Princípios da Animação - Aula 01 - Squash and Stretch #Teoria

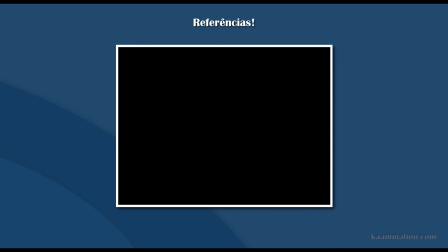[8:12]
Então é bem bacana essa cena E a gente pode ver que os princípios funcionam e funcionam muito Tá, vamos passar devagar aqui agora pra ver
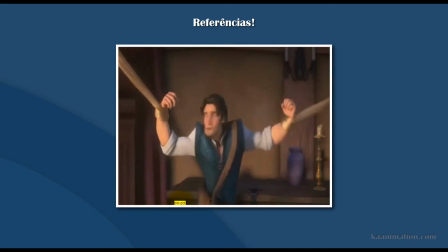[8:23]
Aqui a gente tem a Rapunzel, né, prendendo os braços dele
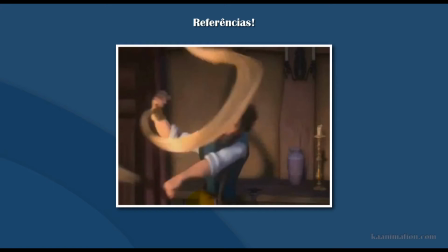[8:27]
Aqui ela puxou o braço dele pra dar uma pancada Então a gente já observa um leve stretch aqui, né, a face dele esticou
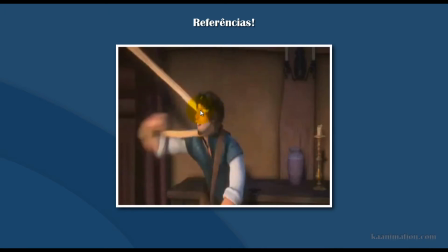[8:38]
E aqui, quando ela vai dar A gente já pode ver que a face dele ainda está deformada Então o stretch ainda está rolando aqui E aí ela vai dar outra pancada nele Olha o tanto que comprimiu o rosto dele Olha o squash aqui Então o squash,
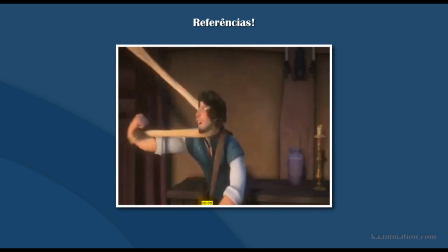[8:53]
ela deu essa sensação de impacto muito forte Realmente a gente vê aqui É um soco que esse daqui doeu Olha o squash Bateu Olha um pouco de stretch aqui Olha o maxilar dele aqui embaixo
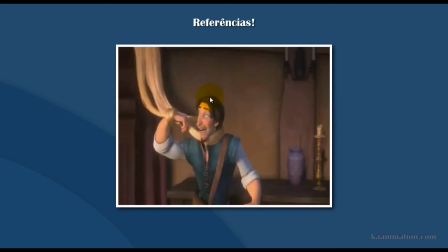[9:10]
Então ele fica meio atordoado Olha o stretch aqui Olha o tanto que está esticado a face dele Ele caiu
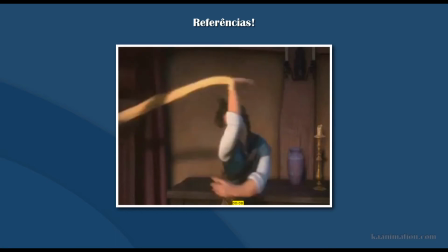[9:22]
Ela puxou o outro braço dele
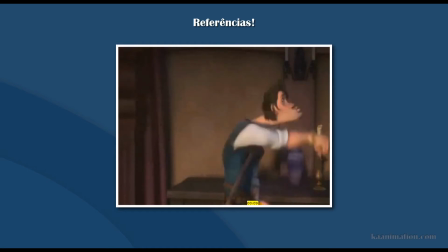[9:26]
E aqui vem outra pancada Que esse daqui é um stretch muito exagerado mesmo Olha como ficou a forma do rosto dele Então o impacto aqui A gente consegue sentir mesmo a dor
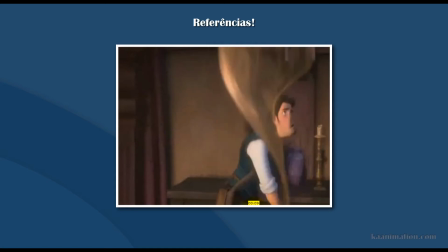[9:42]
do personagem só através do Squash Trash olha o tanto que está exagerado
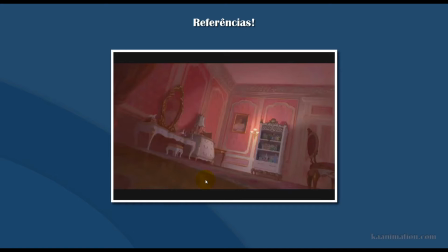[9:49]
uma referência bem legal de impacto onde a gente pode observar Squash Trash é no filme A Princesa e o Sapo que a Disney lançou não faz muito tempo
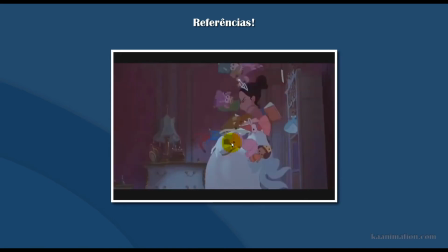[10:00]
se a gente observar essa cena do impacto na velocidade normal a gente não consegue observar muito o Squash Trash mas vamos ver um pouquinho mais lento para a gente analisar e descobrir aonde que está o Squash Stretch aqui,
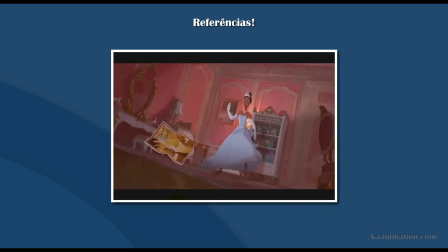[10:15]
certo? Então eu vou passar aqui frame a frame, ela está indo para trás,
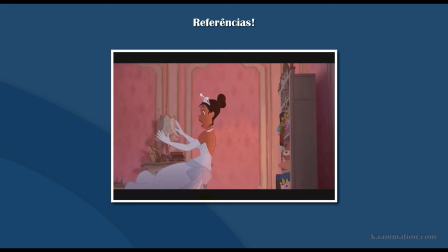[10:21]
eles vão fazer um corte câmera, ela se aproxima, o corpo dela já está sofrendo um ligeiro stretch, o rosto dela já está bastante deformado,
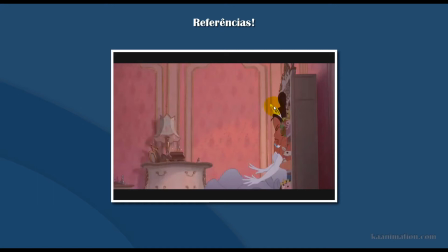[10:35]
e quando ela bate, comprimiu completamente o corpo e o rosto dela, Então sofreu um squash bem forte
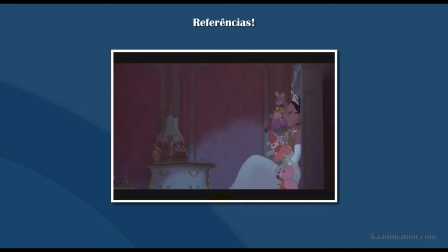[10:46]
Sofreu um squash Aqui ela sumiu no meio dos bichinhos de pelúcia E quando ela sai do impacto Olha o tanto que deforma o rosto dela
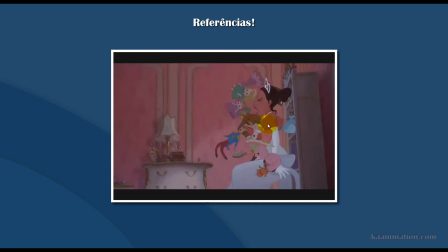[10:59]
Então o rosto dela deformou muito Sofreu um stretch bem forte Para enfatizar ainda mais essa sensação de impacto
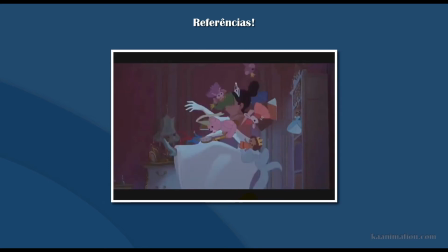[11:07]
Continua com o stretch o rosto dela Muito mesmo E aí ela cai
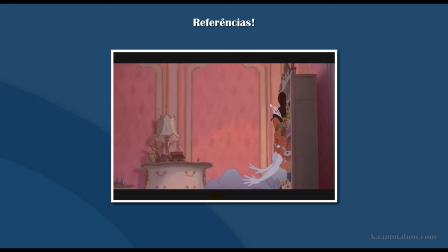[11:13]
Então essa cena é bem legal Pra gente analisar a questão do impacto O squash e o stretch Pra ajudar na sensação de impacto Ela bate na parede Bate na cômoda E aí sofre um stretch bem forte
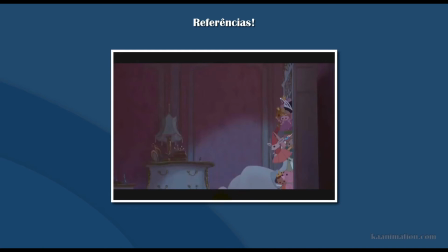[11:30]
Entra no meio dos bichinhos de pelúcia E quando ela sai Ela tá sofrendo um stretch muito
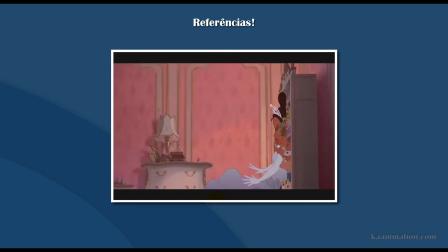[11:38]
forte Então ela sofre um squash muito forte quando ela bate E quando ela sai ela sofre um stretch bem forte
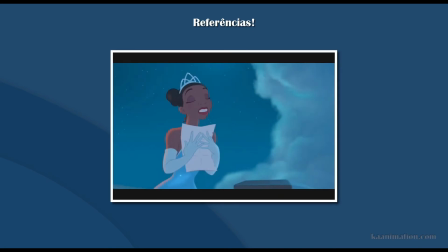[11:48]
Outra cena bem legal que a gente pode usar como referência da princesa e o sapo É essa cena onde ela vê o sapo aqui e ela faz algumas caretas Então é bem legal para a gente usar como referência no caso aqui O squash stretch facial quando ela realiza algumas caretas Vamos dar o
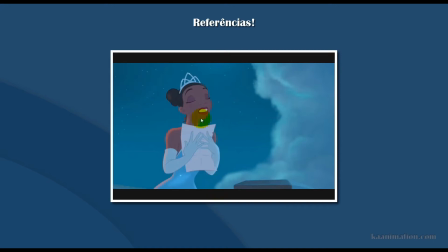[12:07]
play e ver como que é a animação em tempo real
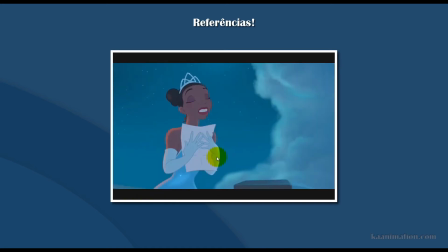[12:25]
Certo? Então essa cena Ela tem muito squash e stretch facial E funciona bastante Que dá um movimento Uma sensação de movimento orgânico bem melhor Na face dela Vamos ver aqui então um pouco mais devagar
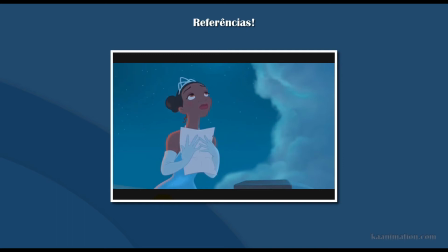[12:43]
Aqui já tem um leve squash Stretch Então ela comprime Quando ela vai abaixar a cabeça O queixo dela permanece estático Então ela ela achata essa parte da face
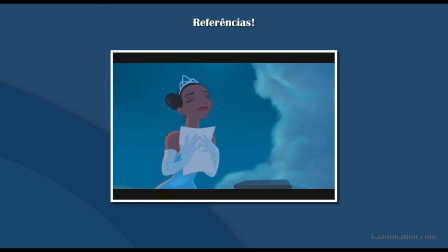[12:58]
então tem um breve squash aqui e aí tem um squash quando ela abaixa também, estica e depois volta a forma normal
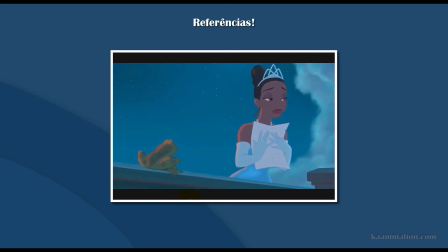[13:08]
viu o sapo olhou para o outro lado aí ela joga o rosto para um lado faz um squash aqui ela comprime um pouco squash comprimiu e aí quando ela vê que ela levou o susto ela dá um stretch no rosto Então esse stretch enfatizou a sensação de susto que ela levou Então squash, stretch
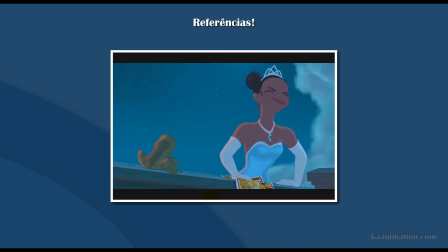[13:35]
E aqui continuam as caretas Olha o tanto de squash que tem aqui, bem exagerado mesmo A boca dela vai lá em cima
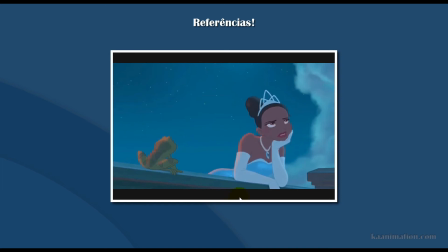[13:51]
E aí quando ela põe a mão no rosto também Tem um squash bem forte E aí depois volta a sua forma original Então a gente pode observar vários squash, stretch nessa pequena cena.
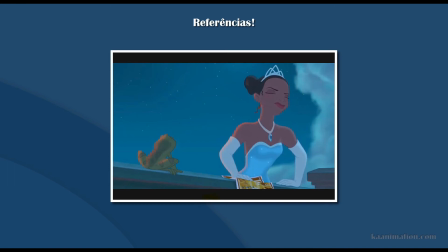[14:04]
Então é para enfatizar mesmo, para a gente perceber que o Square Stretch dá uma forma bem mais orgânica para a nossa animação. E enfatiza, no caso aqui, a questão do susto.
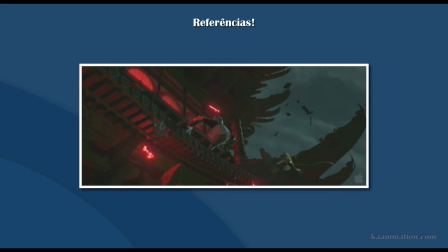[14:18]
Pegando como referência agora uma cena do Kung Fu Panda 2, a gente pode observar um stretch bem legal que dá uma sensação bacana na animação também. A gente pode visualizar em tempo real. e eles deram até um slow motion aqui para enfatizar no caso aqui a sensação do poke,
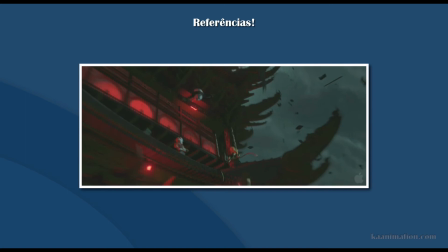[14:37]
ele vai ser arremessado então se a gente ver mais devagar aqui ele tem um stretch quando ele vai encostar aqui nas madeiras então quando ele está chegando para ficar fixo nas madeiras ele vai encostar então ele esticou
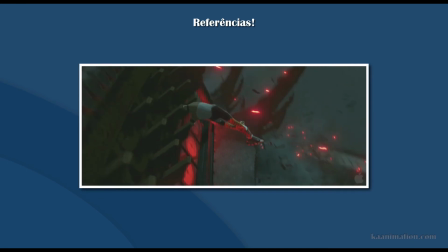[14:57]
e aqui tem um stretch ou seja, ele comprime essa compressão aqui o tanto que o corpo dele comprimiu é pra dar uma sensação de acúmulo de energia pra ele conseguir arremessar no caso aqui a tigreza lá pra cima
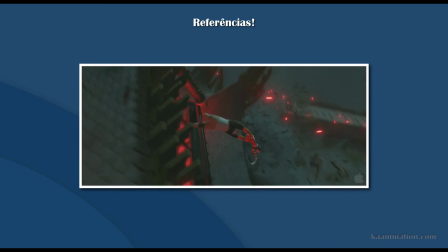[15:13]
então, esticou olha o tanto que esticou o corpo dele tem um stretch bem forte e aqui um squash
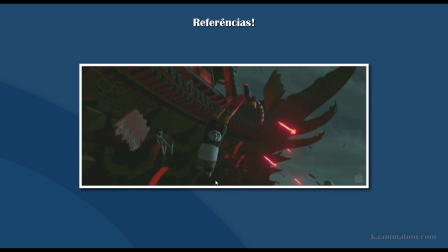[15:20]
e aí quando vai arremessar ela ele dá outro stretch também olha o corpo dele esticado olha o tanto que estica
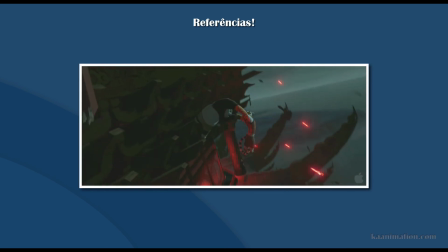[15:28]
Então dá uma sensação de, no caso aqui, ele acumula energia E aí nesse stretch ele está soltando para a tigreza subir E aí a tigreza puxa ele e ele vai Então a gente tem um stretch,
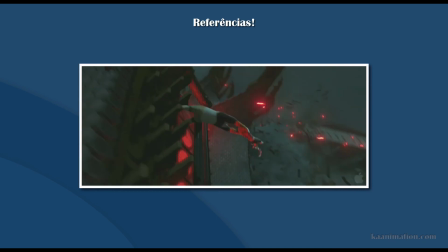[15:43]
quando ele vai encostar, fixar os pés na madeira E aí quando a tigreza está passando, ele tem um squash E aí quando a tigreza passa, ela puxa ele, na verdade, ela puxa ele E aí,
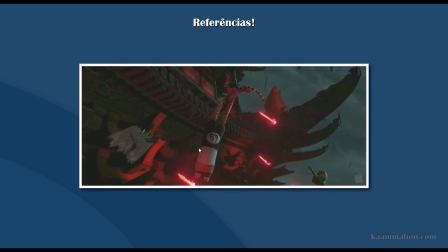[15:57]
para enfatizar essa puxada, a gente tem um stretch do corpo dele e um stretch do braço dela também, bem forte. E ficou com um visual bem bacana.
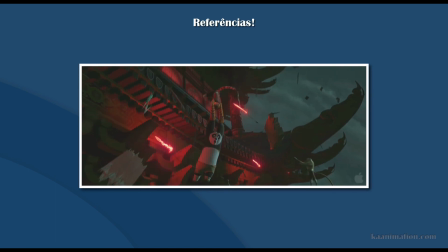[16:10]
E quando ela puxa ele, ela vai encostar aqui e aí os braços dela voltam à pose normal, ao formato normal. Então funciona bastante.